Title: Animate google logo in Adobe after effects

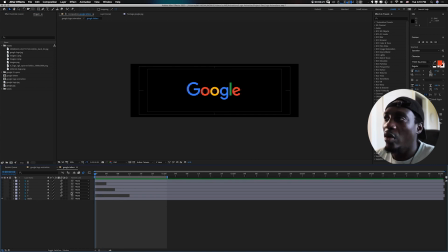(4:06)
Let's say this is what I have before I started doing all my animations. So for G, let us open up G. I'll do U. So U is for you to show up
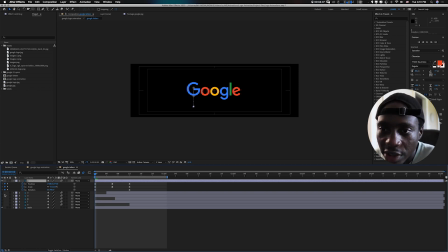(4:22)
all your keyframes. So what I did basically is, okay, I'm just gonna isolate. So I'm isolating only G right now, so you guys can see. Let me enlarge it.
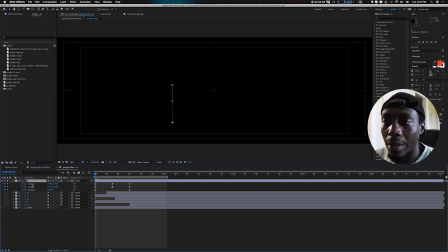(4:33)
So what I did is I keyframe the position, the scale, and rotation. So for the position, I just started from right here down, and I, you know,
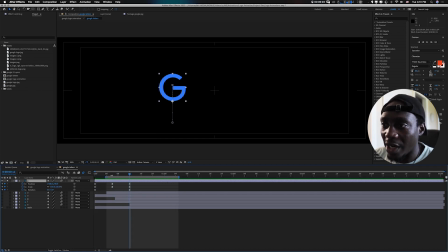(4:47)
positioned it upwards. So then right in the middle right here, so I added a scale.
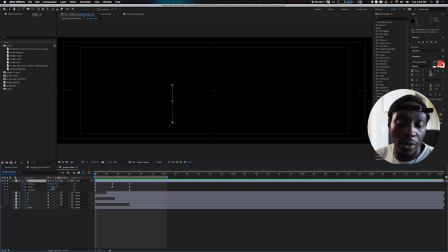(5:00)
I added a scale. So the scale is going from 0, as you can see, up to 100 here. That's the final point. But right in the middle, I made it bigger just to give it that character.
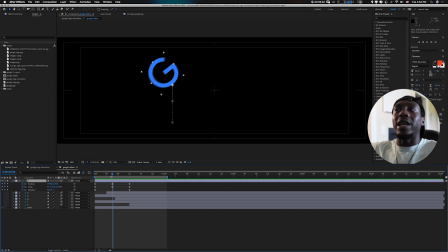(5:15)
So like it goes up like boop, so it becomes bigger, and by the time it's landing, it rests back in the actual position where it's supposed to. So that's pretty much what I did. So it goes up, you know, goes bigger, and it comes down. You know, it just gives it that really cool, like, you know.
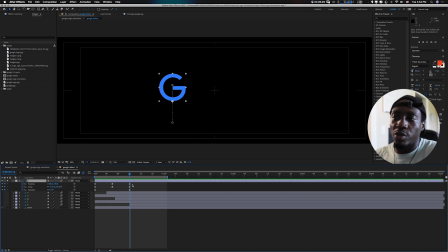(5:34)
And one thing you want to always do is just make sure you have all your keyframes selected.
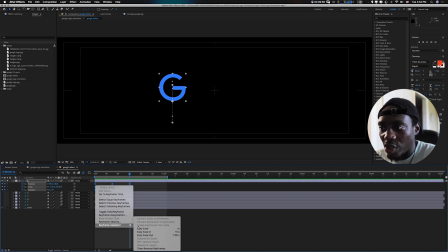(5:40)
You right click and you do keyframe assistant, and make sure you do your easy in and easy out so that your animation will like flow.
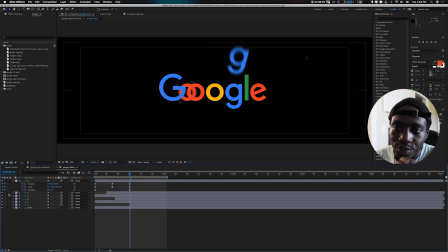(5:49)
Okay, so that's that with G. Now let's go to O. So O is pretty simple.
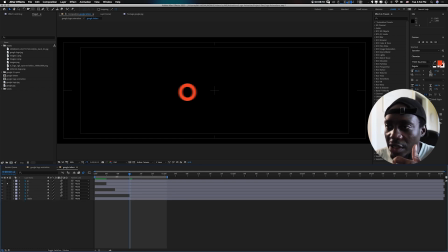(5:57)
What I just did is I just I just pretty much just drag it backwards position, and you know, I animated it to come rest in the actual,
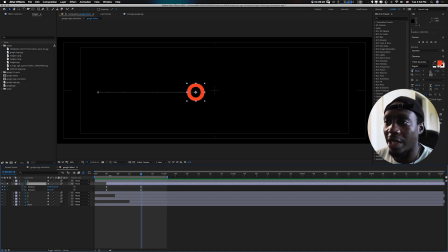(6:13)
you know, where it used to be, and I did a rotation so you can have that, you know, circular motion, kind of like a tire. So that's what I did. And for the other O, I just did in opposite direction,
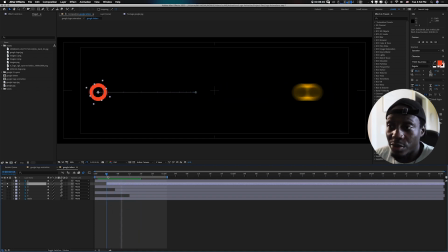(6:30)
so you can see that's, I did pretty much same thing but just going in opposite direction. Okay, so let's go back to the next G. So this one, what I did is almost the same thing as the first one.
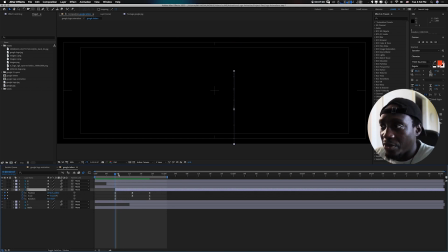(6:45)
I did position from ground to up. So in the middle, it goes bigger, you know, like whoop. So then when it comes down, it becomes smaller, you know, back to where it's supposed to be.
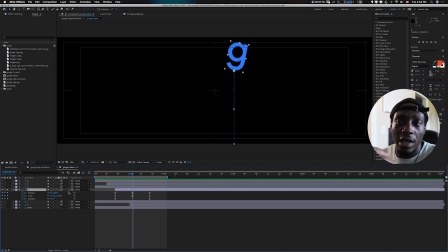(7:01)
And I animated the rotation a little bit. So as you can see, it's not just going straight, like there's kind of an angle to it. So you get that and it comes back down. Cool.
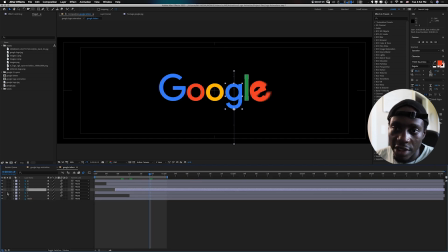(7:17)
The next one is L. So with L, what I did to just give it like a little bit of more bouncy, more like cartoony vibe to it, so I'll show you real quick. So I did position, obviously. So where I did some really cool stuff is the scale.
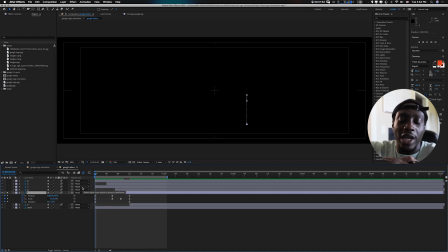(7:37)
So with your scaling, I want you to know that you can also scale on the horizontal and vertical. So what I did is I, on this check here, you can click it so that you can control individual scale.
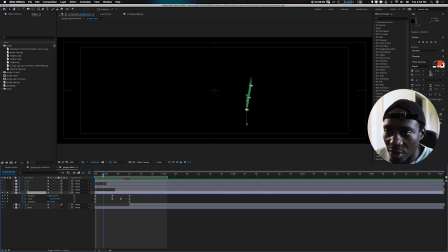(7:54)
So what I did is I controlled the different scale. As you can see, they are not using the same proportions now. So I animated just only on the vertical like that. It goes down, and at the same time the position is, you know, acting.
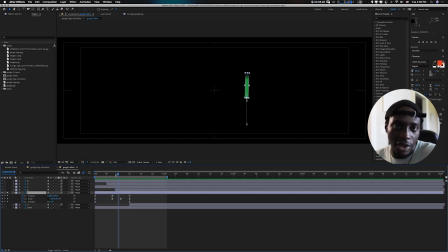(8:12)
And I, you know, worked on the rotation to just give it a little bit of our rotation to it. Yeah, that's pretty much it with that. And E was pretty simple. I just put the position,
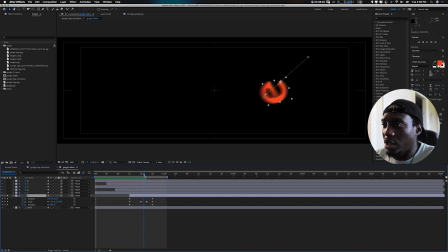(8:30)
I just put the position all the way, you know, here to the right here, and I animated it to come sit down right here. And I also made it bigger as well. Then it comes smaller. I actually made a mistake here.
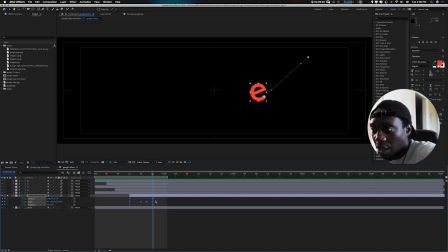(8:48)
Don't forget, like I said, always do your easy ease, and now I didn't do that, so my apologies on that. So what I also do is, so that just to get that nice when it's settled, I highlight my last keyframes because I want them to like, you know, so it's not sharp.
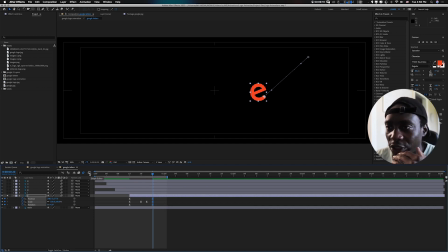(9:06)
So then you click on your graph.
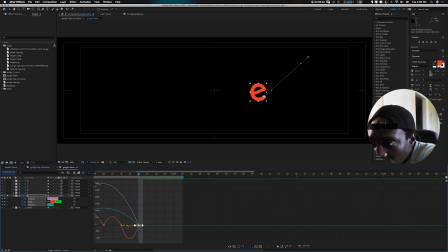(9:08)
As you can see, I can scale in, then I drag it right here, drag out just a little pinch.
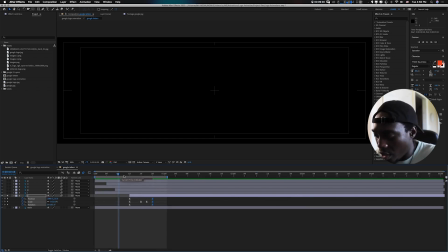(9:16)
So now you see that you see that? So there's more of like a ease to it. So that's pretty much it, guys.
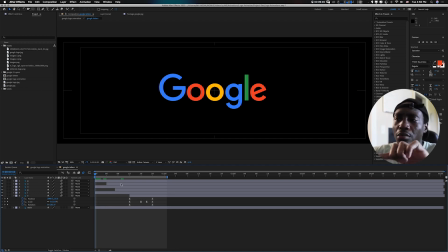(9:29)
And lastly, I just kind of just move them around so that they are not coming in all at the same time. So yeah, so that's pretty much it. So then what I did is, then I created a new composition where I have the white background.
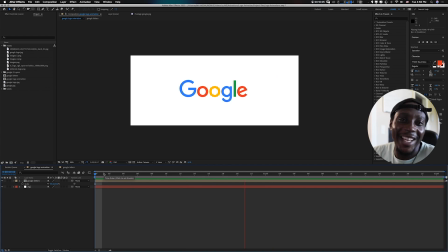(9:48)
Pretty much all I did in this. Cool, right? So yeah, I think I should start doing something like this. Let me know if you're enjoying this logo animation type thing. If you're not, I'm sure you will, but you know, you can always put down below whatever suggestion you have. You can always hit me up on IG, you know, I'll always respond. And yeah, I look forward to our next video. And I'm sorry again for all the delays. You know, let me not talk too much. I'll catch you guys in the next video. Ciao.